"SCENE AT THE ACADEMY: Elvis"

Well, because this performance exists online, we were going to replicate this concert exactly as it was. And Austin's performance was exactly the same as Elvis. And so between myself and Karen, we'll tell you the art department, we got together to replicate the environment and the set, and then we scoured Australia for period light fixtures for the TV studio
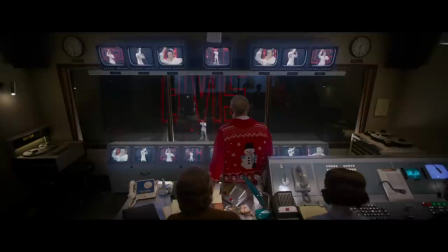[8:56]
and the cameras that were in the TV studio as well. We put one of our film cameras into the housing of the TV camera, so it'd be in exactly the right position to get the same angle. So it was the technical part of it as well, but also was getting, as we called it, the cameras to be able to dance with Austin. And that was about preparation and rehearsal. And we would rehearse with him on stage so that by the time we shot it, we were all in harmony. Similar to Mandy, obviously the special exists. So we pored over all the detail. Obviously, it's hard to find drawings of all these things. So we literally were scaling.
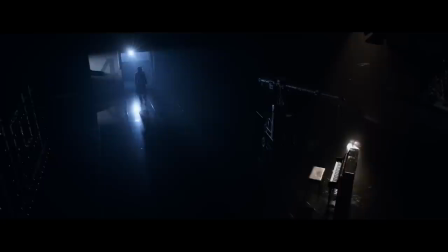[9:38]
We were looking at the size of people and trying to scale how big the actual Elvis sign was and all of those details.
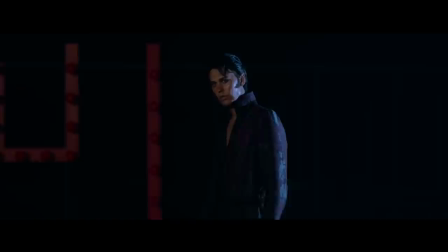[9:46]
Then again, there are the elements that help to build the emotion in that scene, which are Steve Binder and Bones are at the top.
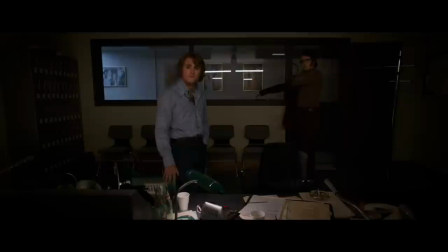[9:54]
They're overlooking him, they can see him there from that control room. That wasn't necessarily the way that geography worked in reality,
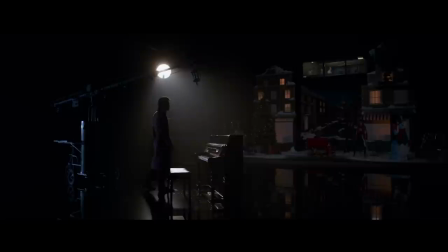[10:01]
but it worked for those being able to see that in the background and having that Christmas set just sitting there,
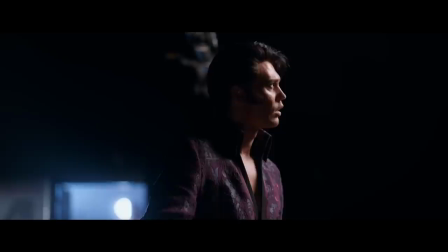[10:07]
just sort of while everyone's gone home for the day. It's just sort of this little detail there, which I think is quite beautiful, that it's still there and it's present, and he's looking at it, he's looking over it, and he's looking at them. So all of those things, we were of course being very true to the period with the control room and the studio itself for what you actually see in the 1968 special. So those performances that have been put on film and they're there forever, we were very meticulous about that.
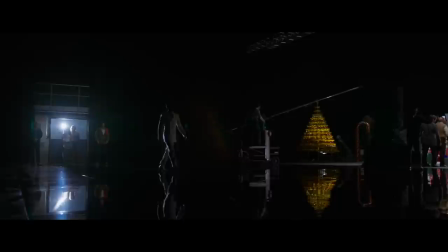[10:39]
We also needed to serve the story and the emotion in those scenes.
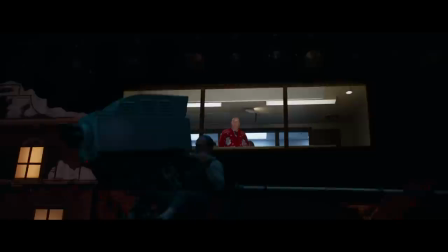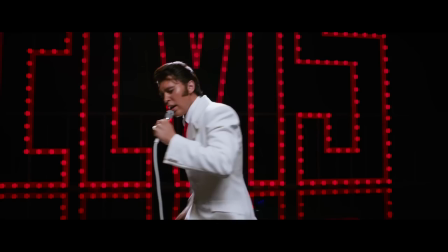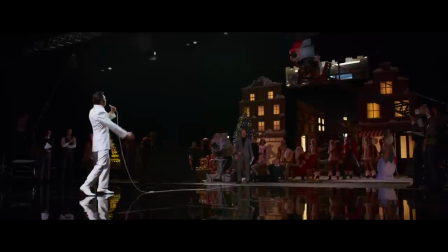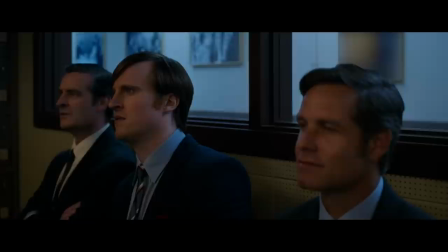Compress time. So Karen, or Kazza as I sometimes call her, said it very well. We do use license. We do use devices. There's no question about that. And you'll start with seeing Austin Elvis, same person, starting to kind of mark out the song. That's Austin singing. By the time we get to the end, though, that very famous recording that Elvis actually did, laying on the ground, gut-wrenching, all of that, it turns into Elvis's real voice. So we have to try and get this kind of seamless progression going from this very intimate moment where they're rehearsing, building the song, there he comes, the colonel, there's a bit of an extension, here it comes, and then yet Elvis comes on and triumphs, you know? And it's all in a short period of time.